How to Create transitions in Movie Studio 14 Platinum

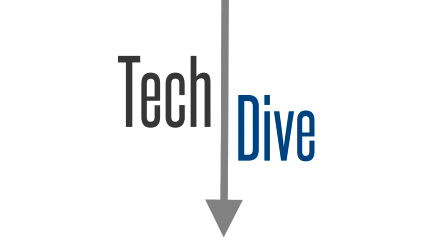(0:00)
Hello, welcome to Techdive. We're going to be doing another Vegas Movie Studio 14 Platinum tutorial, and we're going to be talking about transitions.
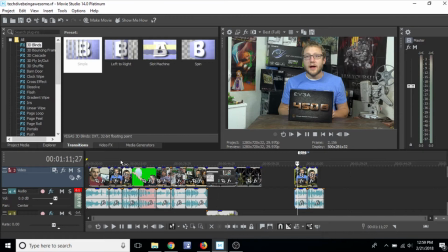(0:07)
A lot of people, when they're doing transitions, jump right to the transitions tab, but we're going to talk about some of the basics beforehand and leading up to the transitions tab and how they work.
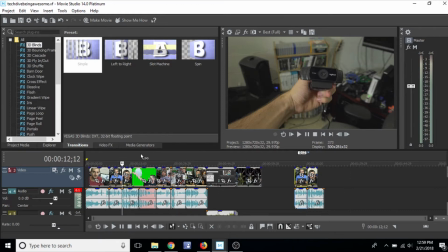(0:15)
So when you're doing a transition, the most important thing to remember is cut on the action. A cut is a transition.
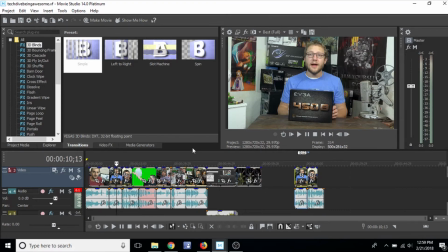(0:21)
This is a project I did for Techdive. It's our channel trailer, and it's just got some random clips from a lot of our different videos. And you can see here,
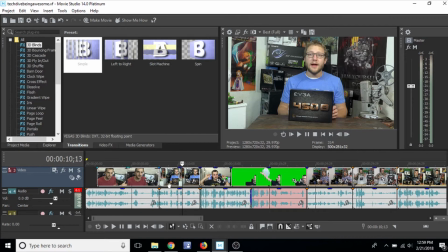(0:29)
if I zoom in, this is just a straight cut, audio and everything. I'm going to quiet Steven's voice down a little bit because I can tell it's going to be a little louder, but it should cut right on the action. So might have to play it twice because it might not pre-render. I'm on my laptop, so it's not quite as strong of an editing machine. But let's watch it.
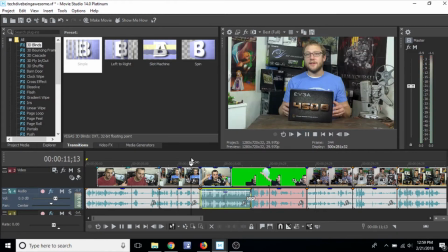(0:50)
Alright, it wasn't too clean of a cut, but now it should be kind of rendered a little bit.
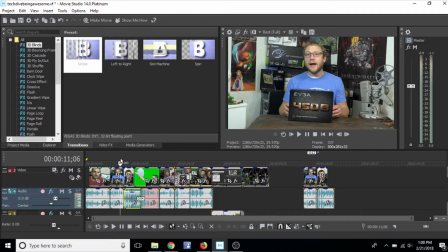(0:58)
Alright, and you can see there from the cut, what happens is I have my arms moving,
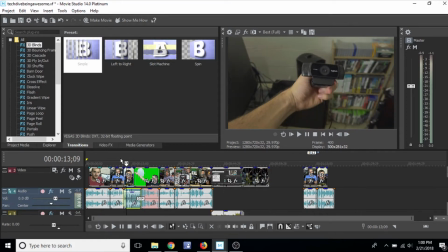(1:04)
and then his camera is spinning. The object's fixed in the center, but this frame is moving.
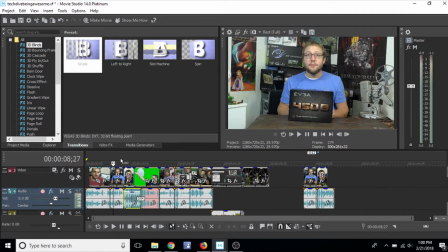(1:10)
And what I try and do, and what you should try and do, is what's called cut on the action.
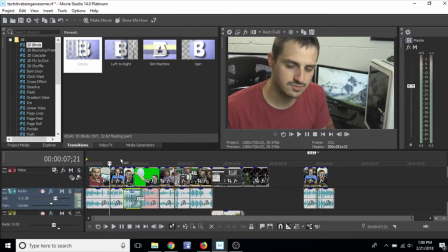(1:15)
Very accepted practice in the industry. That's not always the case, right?
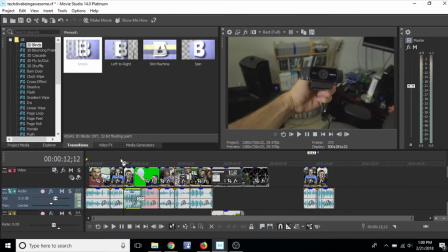(1:19)
So this one's just him talking and me talking, so sometimes it works, but the best transitions will be cutting on the action.
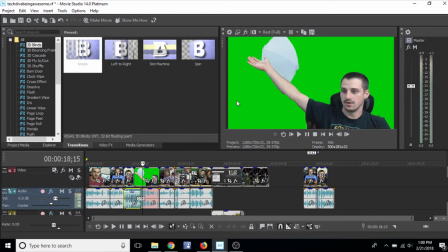(1:26)
So see, in this one, immediately at the beginning of the cut, his arm flies up in the air to demonstrate how the green screen is poor in the shot.
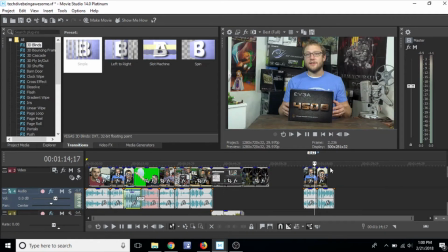(1:36)
And so this is just a standard cut, and if you do your cuts in the right spot, your audio and everything will look good.
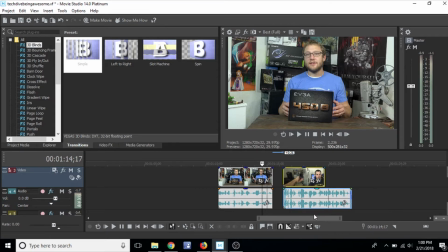(1:44)
You notice this one, this has a chunk of video missing from the audio, and if I scroll it back, it comes back, but I can adjust it here.
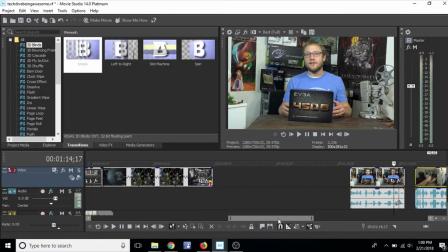(1:53)
How did I get that started? Well, the reason why you would have to do that is sometimes, for example, this shot right here,
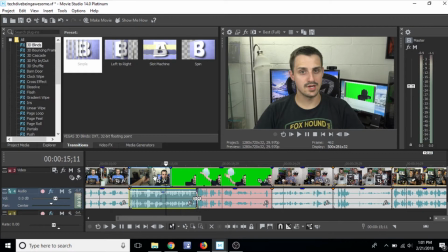(2:00)
I wanted him to keep talking and saying what he was saying in this shot while this one started. So that way the transition was less abrupt. Your head was following his voice even into the new screen.
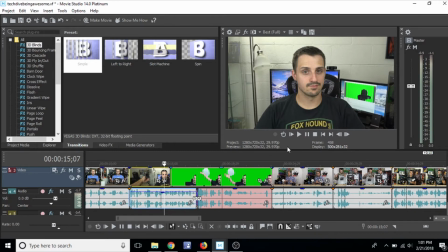(2:12)
So that is another type of trick for a transition, which it's just really a basic cut transition, but you cut the audio at a slightly different time. That way it's not such a hard transition. So let's watch it.
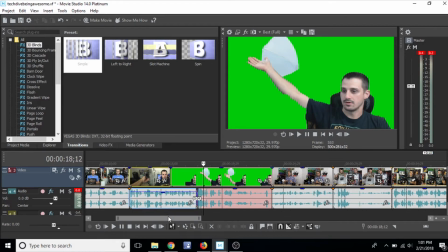(2:28)
So a little lagging again from me being on a lesser editing laptop, but
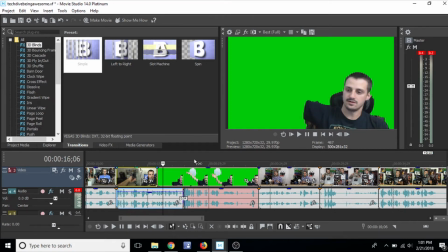(2:34)
you can still see the concept that his sentence finishes as this screen goes on, and then you start seeing his audio appearing.
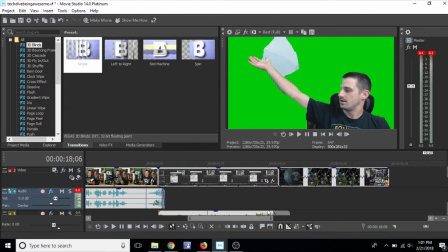(2:41)
So you can roll over here.
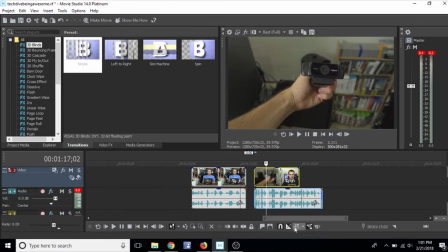(2:46)
The way that happened is you can select, that's the auto ripple. You can select ignore event groupings, and this is in Movie Studio. It's going to be a little different in Pro, and when I do my Pro tutorial I'll show you. Then when you hit that button, you can slide this around separately from the audio, and now it'll snap to the corners too, which means you can also
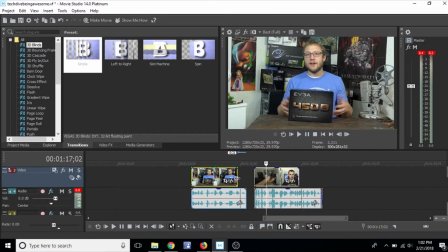(3:07)
slide away without your audio following, so the clips aren't locked together.
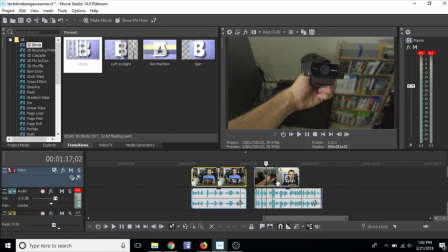(3:12)
And then when you're ready for them to lock back, hit this button and again, and then they'll come back together.
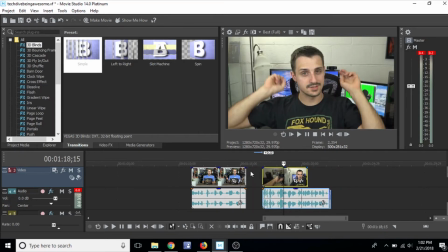(3:18)
So those two very important transition types, and probably the most common transition you're going to use. The next is just a fade transition, and Vegas auto generates these when you push your transition together.
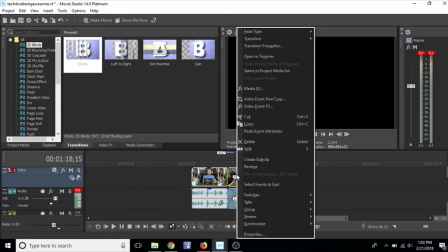(3:31)
And you can change the type of fade and transition these have by right clicking the fade, going to fade type, and then selecting one.
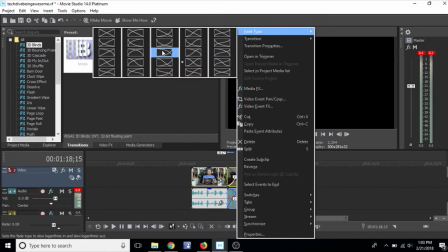(3:40)
And so you notice that this is an even fade. These are different curves where the different amounts of the images you'll see during the fade. For instance, if we select this one, is pretty obvious.
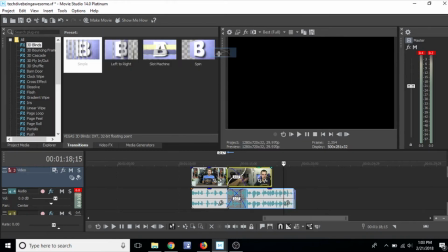(3:53)
This one right here,
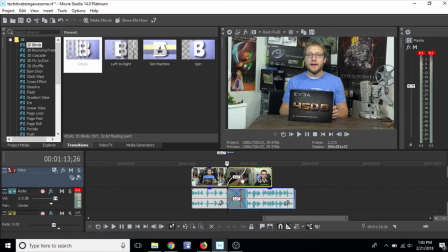(3:55)
you'll notice that there's a quicker fade out and a longer, there's like a stall in the center.